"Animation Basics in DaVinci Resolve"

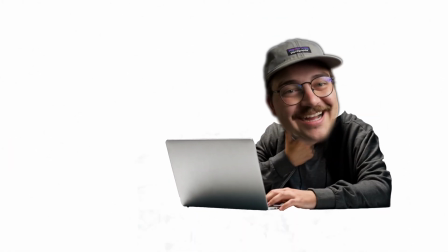[4:07]
By default, they're way too heavy-handed, and just a little bit goes a long way. Okay, so now let's go back to the edit page.
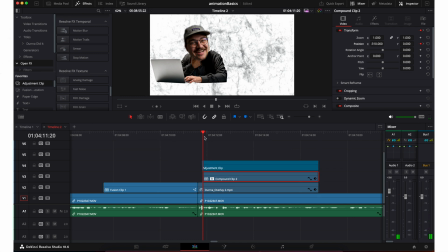[4:14]
For this, my workaround has been to throw an adjustment layer on top of the movement section of my graphic.
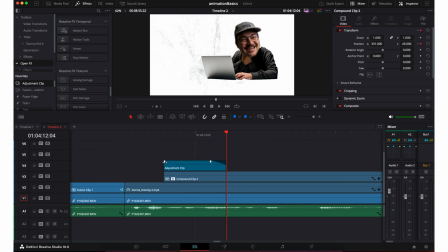[4:21]
And then typically I drag the beginning and end to ease in this effect. And the effect that I use is called directional blur.
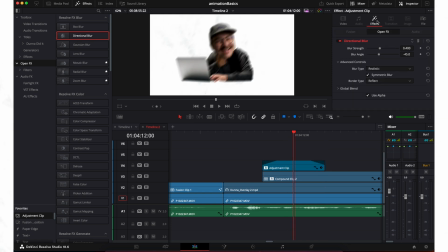[4:27]
Now again, this isn't exactly motion blur, but it gets the same kind of job done.
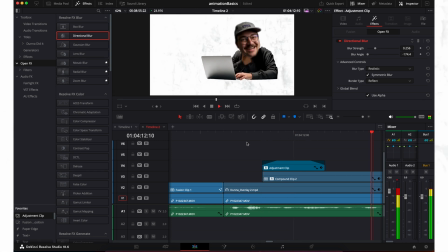[4:32]
While the object is moving, it actually blurs the object and makes it look like it has motion blur.
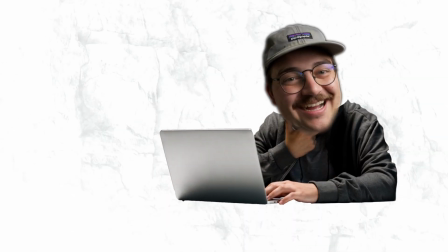[4:39]
It's kind of a cheesy workaround, but in my experience, again, if done subtly, it works fine. It looks great. The one hiccup you might run into if you do the adjustment clip is it will impact everything below it. So if you have like a background or something, you want to put this directional blur clip on the actual graphic itself,
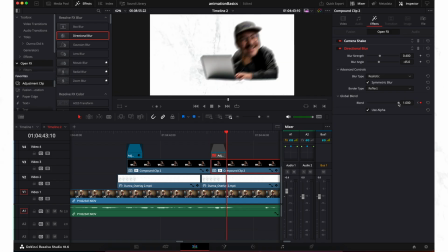[4:59]
and then just use the overall blend to, again, do what we did with the adjustment clip and ease it in and out to only apply when the movement is happening. Just follow those transform keyframes from earlier and you should be in great shape.
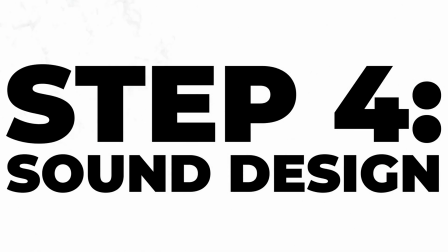[5:14]
Coffee break. The next and super critical piece is sound design. Simple, but arguably just as important as all of the rest. Sound design sells animations. I like to use clicks, keyboard rattles, newspaper rustles, and whooshes for my movement to really just make these animations feel, again, like they are coming from the real world. Real objects in real life make noise, therefore the things that are happening in our animations should make noise as well, and just blends it right into the video to make it feel so much more a part of the real world.
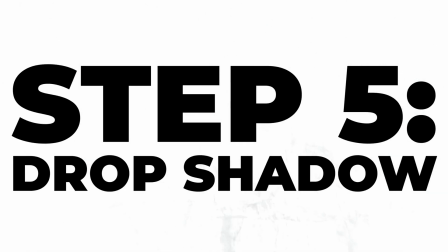[5:48]
The next effect is drop shadow. Now this one's a little bit subjective and maybe it won't work for every type of situation, but adding a drop shadow effect to your graphics, again, kind of like sound design, makes them have a 3D feel and it makes them feel like they're actually a part of whatever the video is. And again, it just adds to that overall enhancement of making it feel like this is something that is happening in the real world.
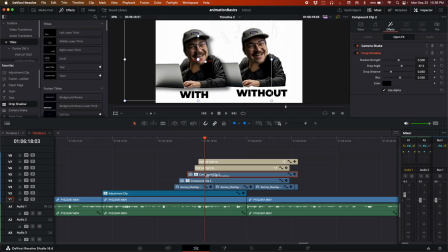[6:13]
This one's super easy to add in the edit page. It's just an effect that you can put on your graphic element and then dial it to taste.
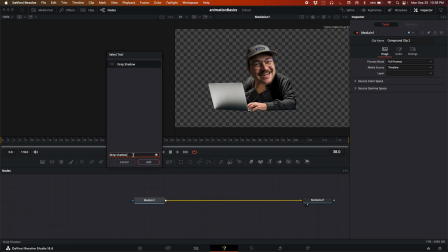[6:20]
And the same thing on the fusion page. This is just another node to add downstream from your graphic itself. And again, it's just going to sell that 3D effect.
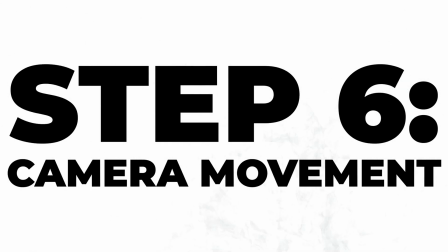[6:30]
The last one is camera movement, or punch-ins, more specifically. I have typically found that in order to make a graphic really engaging, it helps to throw a final adjustment layer on top of whatever it is you're doing and add maybe a punch-in or camera shake or some other type of animation movement on top of your specific animations to again enhance or add to the animation that you've created. Let's look at a quick little example. Say I was to pop up onto screen like we've been doing so far,
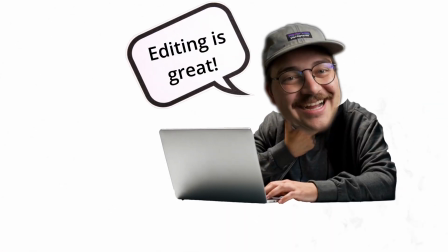[7:02]
but then say maybe a chat bubble was to appear with me saying something. In order to enhance kind of that second phase of the animation, I want to put a punch in when the chat bubble appears.
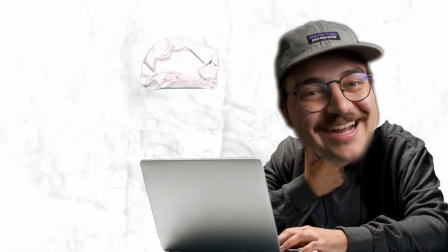[7:15]
And again, it's just going to create a much more engaging and exciting flow for these animations.
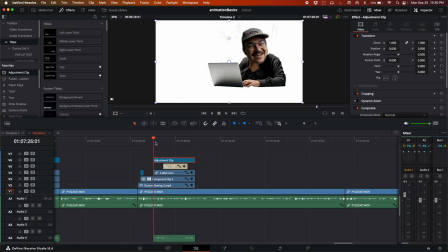[7:24]
This is exactly like our first example, except for instead of animating the XY position, just animate the zoom.
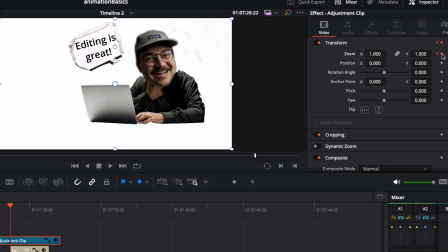[7:31]
Usually I'm going from about 1 to 1.2, 1.3, and easing in both of those zoom keyframes.
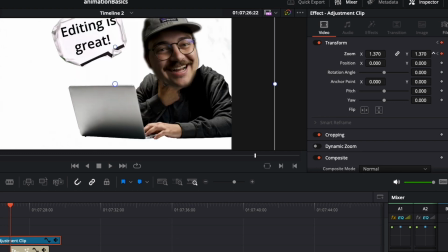[7:38]
And if at the end of the punch-in, maybe something isn't centered or you want to adjust that,
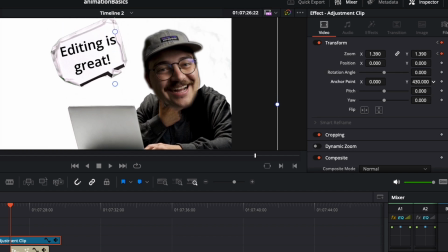[7:43]
the best way I've found is to adjust the anchor points, because at zoom 1, it leaves everything how it should look,
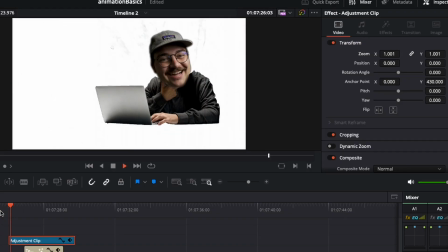[7:50]
and then as it punches in, it adjusts the movement as well. Super slick, super easy way to do this that looks really nice and just totally adds to your animation. And with all of those steps, you are well on your way to making fantastic graphical animations in DaVinci Resolve.
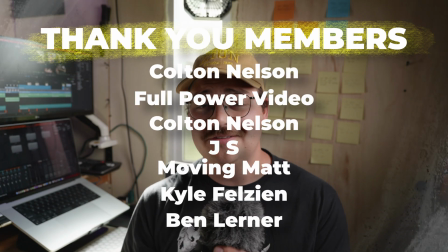[8:07]
Thank you to all of our members who support this channel and make this channel possible. You guys are the best.